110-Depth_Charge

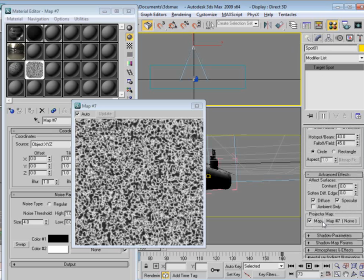[16:20]
So when I select a light, we come down here to projection map, and you just take that map, drop it into the slot,
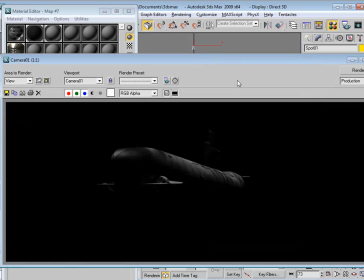[16:29]
and then it'll basically cast that shape down onto your object. So it works pretty nice.
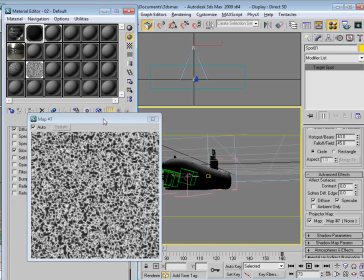[16:36]
I just put a black material onto the sub that's not fully black, so that you could actually see some of this.
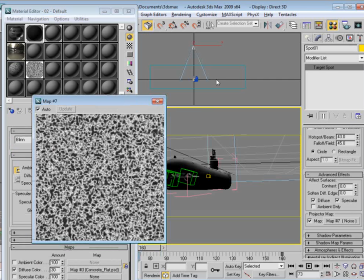[16:45]
And I'm sure there's projection options in every light for every 3D program, so pretty straightforward.
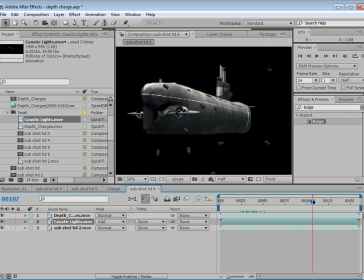[16:52]
Now, the next thing we're going to do is create our background.
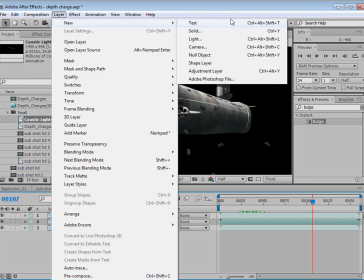[16:56]
So we'll choose Layer, New, Solid, and we'll hit OK.
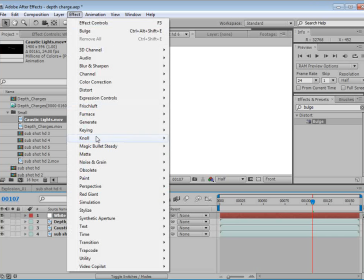[17:01]
We'll choose Effect, Generate, Ramp.
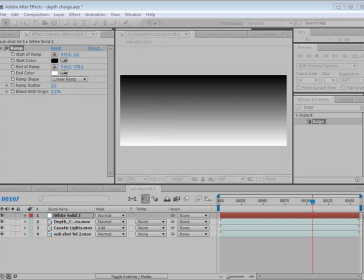[17:07]
And let's see here, we'll make this kind of a greenish blue color.
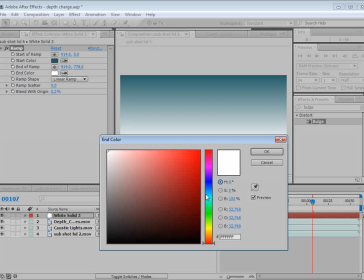[17:14]
And we'll make this like a dark blue.
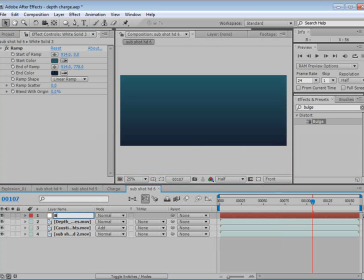[17:19]
Something like that. Call this background. Put that to the bottom there.
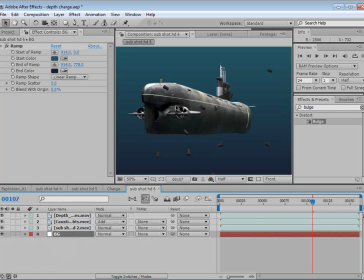[17:24]
Now, the other thing we need to do is probably color correct our sub so that it matches our scene a little bit.
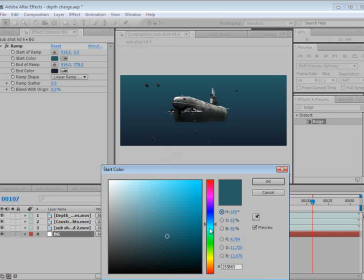[17:31]
But let's adjust this a little bit here.
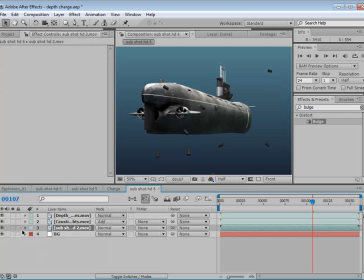[17:39]
Okay, so we'll take our sub, and we'll choose Effect, Color Correction, Curves maybe, and we probably just need to go into the red channel, bring this down a bit. Not a lot of color
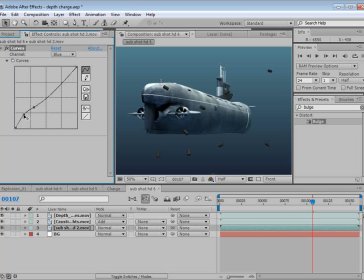[17:59]
underwater, but just kind of bringing the tones a little bit closer together so that it just looks a little bit more realistic. Also, we can add a curves adjustment to our ramp just to make it a little bit darker.
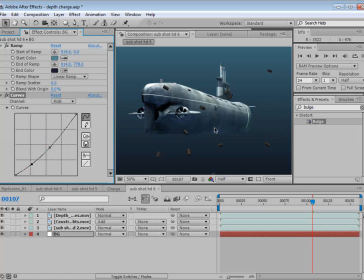[18:19]
So something like that looks pretty good. Then we'll take the same curve settings, copy them, and paste it into our depth charge layer. And maybe just darken it a little bit, not so bright.
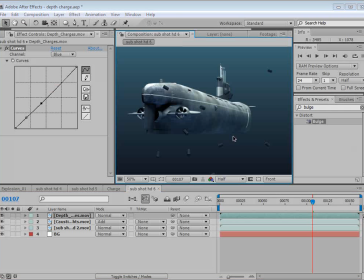[18:36]
That way you know they're bad and they'll kill you. Okay. Next thing we want to do is create these light rays that are going to be coming down, which are probably not even something you would really see,
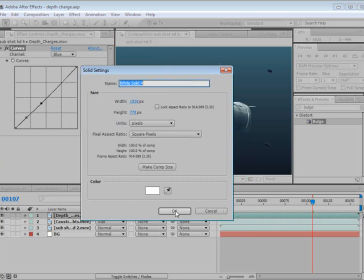[18:46]
but it's what we expect when we're underwater, or rather when we're watching underwater movies.
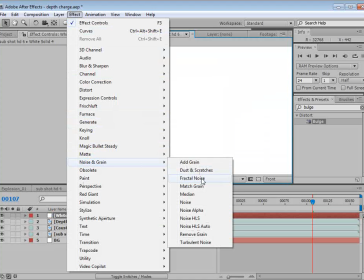[18:52]
So we're going to add a noise effect, fractal noise, and that looks good.
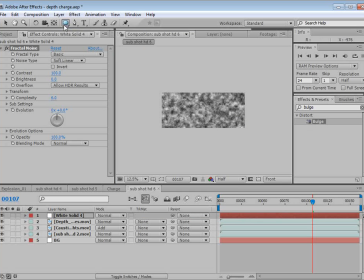[18:59]
We're going to add a mask. Let's see, a rectangular mask to the top. We'll hit F and feather it a bit. We're going to choose Effect.
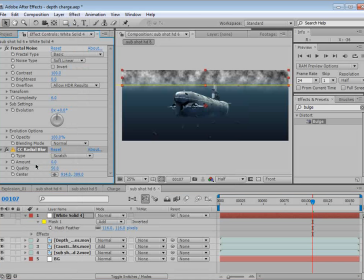[19:10]
Let's see, radial blur, and we'll turn this amount up, and we're going to set this to a fading zoom, and then we'll move the center point here, drag this up, probably pretty high here,
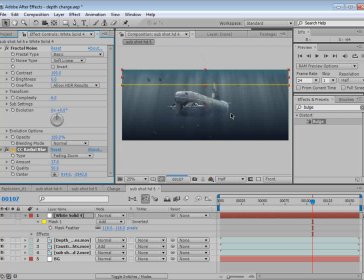[19:25]
and we'll just turn the amount up so that we get a nice volumetric look. Now we may need to move the layer up higher and scale it up a bit,
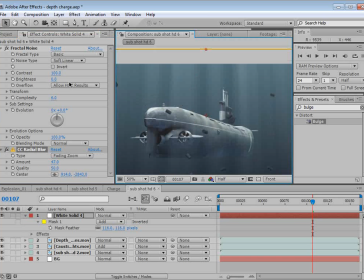[19:36]
but to make it a little bit more contrasted, we can just turn up the contrast for the fractal noise, and that will give us the control we need. Turn up the complexity even, maybe even just play with the evolution. We could animate this. Alt-click on the stopwatch. We could do time star 250.
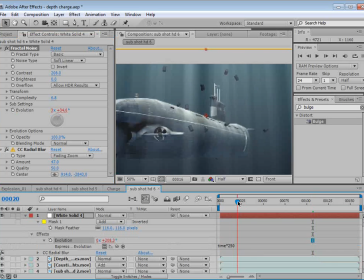[19:54]
That might be too much, but you know, We'll just do like 100. And this expression just makes things perpetually move over time. So as time increases, we're multiplying that times 100.
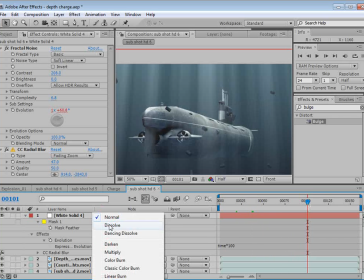[20:09]
So we just get a nice fluctuating animation. We'll set this to add or screen or something nice.
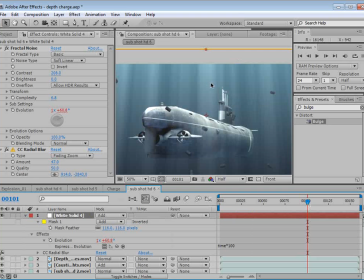[20:18]
See, add, and
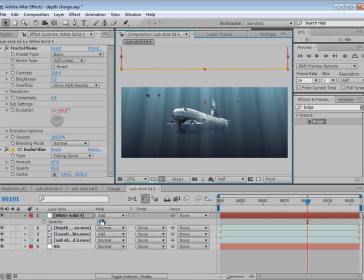[20:25]
maybe lower the opacity.